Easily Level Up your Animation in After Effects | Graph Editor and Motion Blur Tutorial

Hey everyone, in today's video we're going to be going over a few ways that you can make your animations look a lot more pleasant really quickly in After Effects. Personally, I'm constantly adding text animations to videos for different callouts for products, and before I was doing this I was very often just fading text in with a simple opacity fade, which is fine, but if you want to take your videos even just like a slight level up, this can be a really helpful tool to do so.
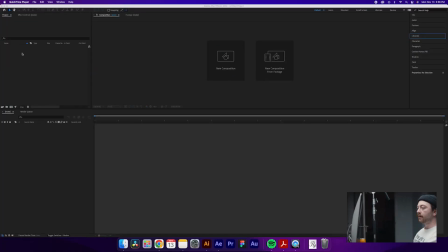So we're going to jump in here to After Effects, and the first thing that we're going to do is create a new composition. You can do so over here or click in your project window. So click New Composition, just a simple 1920 by 1080, simple white background.
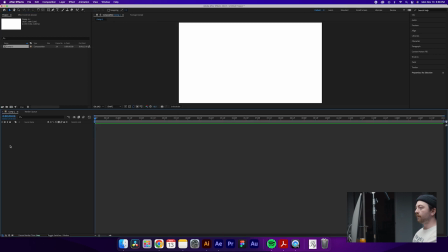That'll do the trick. 24 frames per second is what I typically like to work in. So once you've created your composition, you'll see that it opened up down here in your timeline. The first thing that we're going to want to do is create a new text layer.
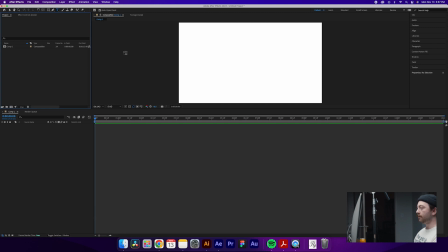And you can do so by clicking this type tool up here or clicking Command T on your keyboard, which is the hotkey for that. And we will type something out. Let's just do text animation for now. And that is currently white, so we're going to want to change that.
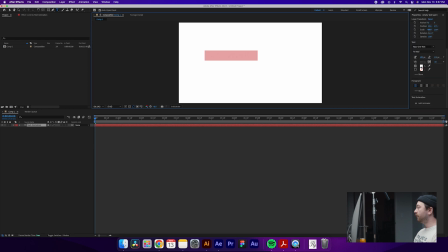So we'll come over to our properties panel over here and change it just to a black, a little off black, because we don't ever use full black. Yeah, and you can see now that we have our text animation on the screen. So what we're going to do to kind of spice this up, well, first let's align it.
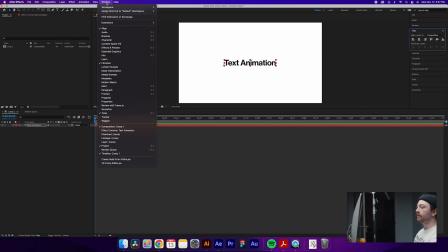We will go to our align panel, and if you don't have that, you can always come over here and click on your align panel, which will open it up on this right side. We'll align it to the center, which is great.
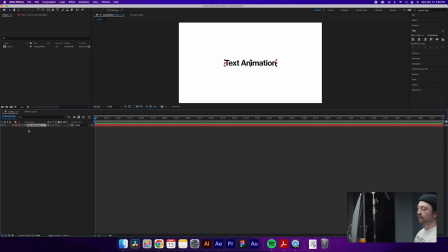And then we'll come back over here to our composition and hit the P key, which will open up our position properties. So what we'll do first is just hit a position key right in the center, so we'll make sure that we save that centered position that we already set, and then we'll move it down here.
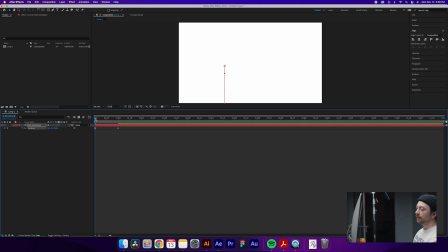And you can see now that we've created a basic animation of it sliding up into frame. So if you hit play, you can see pops up into frame, which is fine. Personally, I would prefer even opacity fade over this because it is so simple and kind of PowerPoint-ish looking.
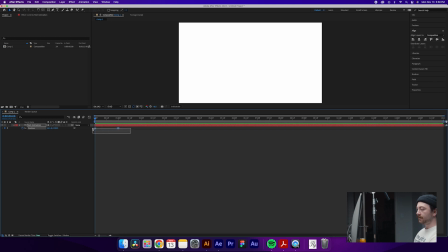So what we're going to do to kind of spice that up is select these two keyframes by highlighting them in the timeline.
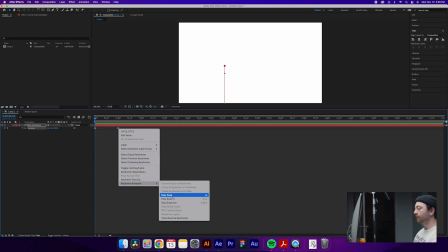We're going to right click on them, go to Keyframe Assistant, and then Easy Ease.
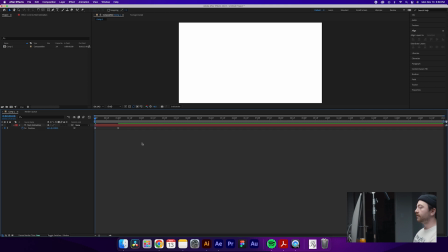And what this is going to do is take it up a little bit nicer. So you can see it kind of like eases into its place instead of just going to a hard stop at the end. It eases both in and out. But we can make this a lot better still. So what we're going to do is highlight these two keyframes again, and then we're going to click on this little icon here, which pulls up our graph editor.
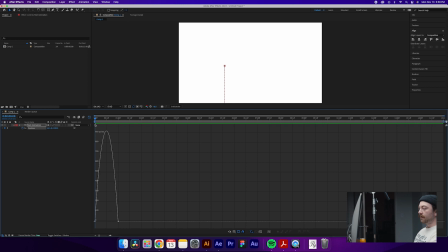So you can see the current curve of motion. Essentially what this is doing now is you can see, let me zoom in a bit here. So this baseline is essentially zero movement. The higher up it goes is the more movement that's going to happen with this text animation.
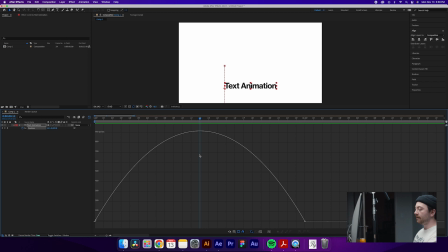So it'll move 900 pixels per second approximately at its highest point, and it'll move 0 pixels per second at its lowest point. So basically right now it starts really slow, it speeds up, and then it slows back down at the end and creates a really nice ease.
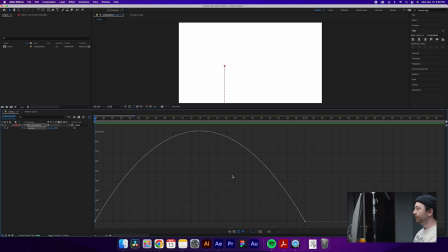Well, not really nice, we're gonna make it even nicer here. So what we're gonna do first is, because at the beginning, there's no point necessarily in having an ease, because it's off the screen and we can't see it. We're just gonna pull this anchor point back, which is gonna make it start really fast.
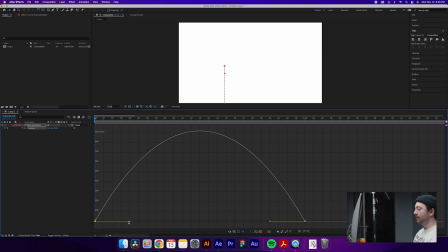It'll start at its fastest speed, and then by the end, it'll slow down to its lowest speed. But right now, it kind of has this weird, it goes faster and then it starts to level out and then it goes slower towards the end.
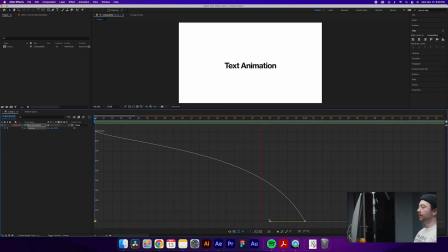Kind of a weird arc. So that's going to look kind of strange if we play here. It's almost a little bit flat still. So what we can do to kind of give it a little more punch is actually just pull this over here.